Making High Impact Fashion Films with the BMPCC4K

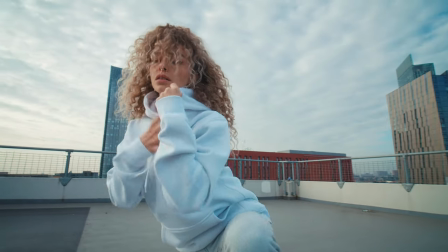I just think that helps build in production value it makes the shoot looks more expensive. At the end of the day you want it to look expensive you want it to look like an advert that you've seen on TV.
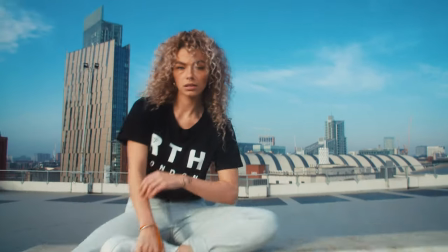I found that the lower 9mm lens it just gives it a bit more of a commercial look opening that lens up wider in the past i used to shoot a lot tighter and whilst that can look great as well it's just this year specifically i wanted to shoot more wide angle stuff and
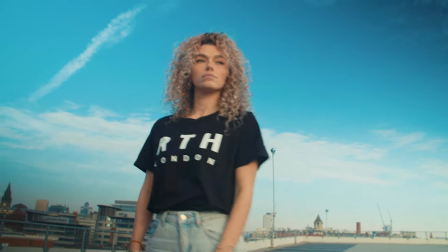just experiment a little bit more on the day it was like a little bit cloudy a little bit sunny but on the whole the sun was diffusing
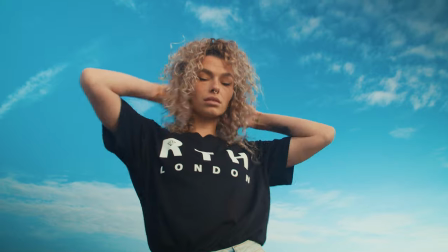a lot of that harshness that we were getting so it allowed me to get some of those softer skin tones often if you're shooting outdoors in
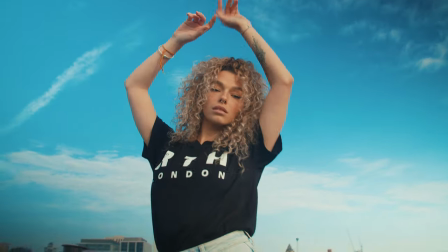harsh sunlight you'll want to have someone with a bit of diffusion just above the talent just to diffuse the skin tones and make them look a bit softer but in this case I didn't really need to and again it was very run and gun. Now a lot of people have been commenting and asking like how I achieve a fast sharp edit style sometimes and a lot of that is done just through the shoot.
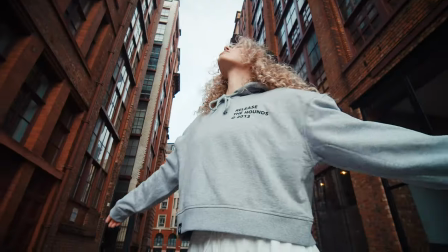Being able to shoot and edit your own content allows you to keep a consistent visual style throughout and it allows you to build in almost like the look like you should know what the edit should look like whilst you're shooting and that will really help you on the shoot itself. A lot of the tricks and stuff that I use are just things like snap zooms or you know
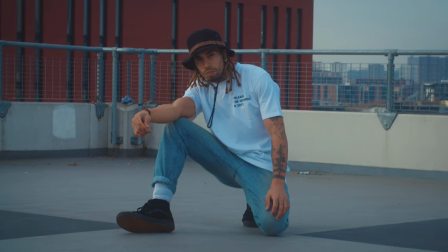whip pans and I'll just do them on the day because I really don't like to use a lot of presets anymore.
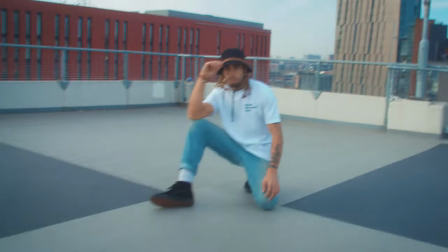I think a lot of them are overused and sometimes you see one and you're like oh I know where that's come from.
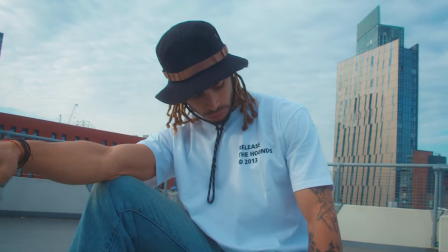I've seen it a hundred times like don't get me wrong they're great in certain situations but you don't really need to use them. It can save you time as well by doing them on the day practically. I'd say 90 to 95 percent of this shoot was all done handheld. I think using a gimbal can make it look pretty professional and commercial but handheld can give you that raw edge as well it looks pretty cool a bit edgy finding that balance is really important so moving on that brings us to the edit now
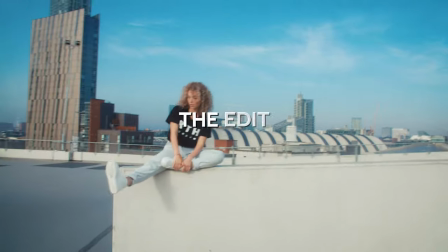as always with my content i wanted to have a short kind of sharp style to it trimming the fat keep the energy high get rid of any excess
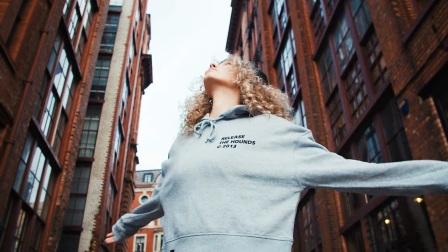and keep it tight and consistent so as mentioned i wanted to kind of get the balance right between using wide angle shots and close-ups
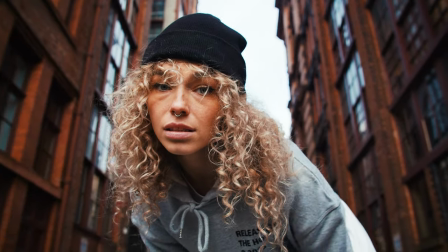so for me i use the wide angle shots generally for branding product shots and just kind of showing off the space that we're in
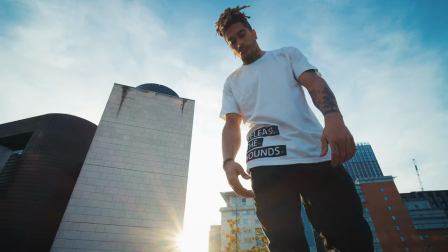and using the close-up shots to kind of create character and a little bit more mood and some of that edgy style we're using this video to show off kind of the product itself but also what the brand is the character the personality behind the brand and you know they want it to be cool edgy modern fun all the buzzwords but yeah this is the part of video which it's not a sponsored bit but i am now an artlist affiliate but finding that music for the job is always critical i've been using artlist for a good couple of years now because they just offer a whole wide variety of different music tons of different music on there and you can use it in anything so you can use it in like your commercial stuff you can use it for youtube stuff um that's why i love artlist and it's normally the first place i go to to find music i do have a referral link if you are interested in signing up you get two extra months free i use them anyway so you might be wondering how I did some of these effects I don't really know what you could just like it's a bit like a duplicate effect all I did was duplicate the base layer and
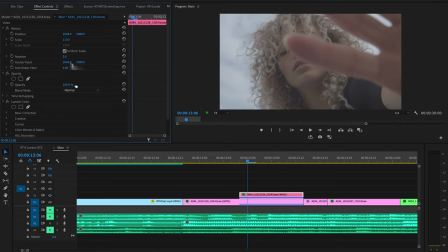then keyframe it to be a slightly lower opacity and scale it up a little bit just I just did that one or two times here
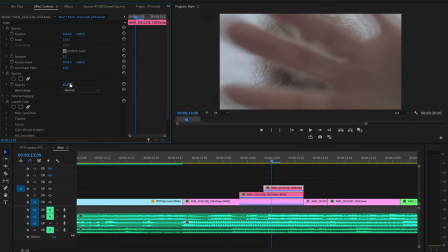and there and it just created this kind of like duplicate a little bit like a hologram effect no plugins required for that one okay so let's jump into the color grading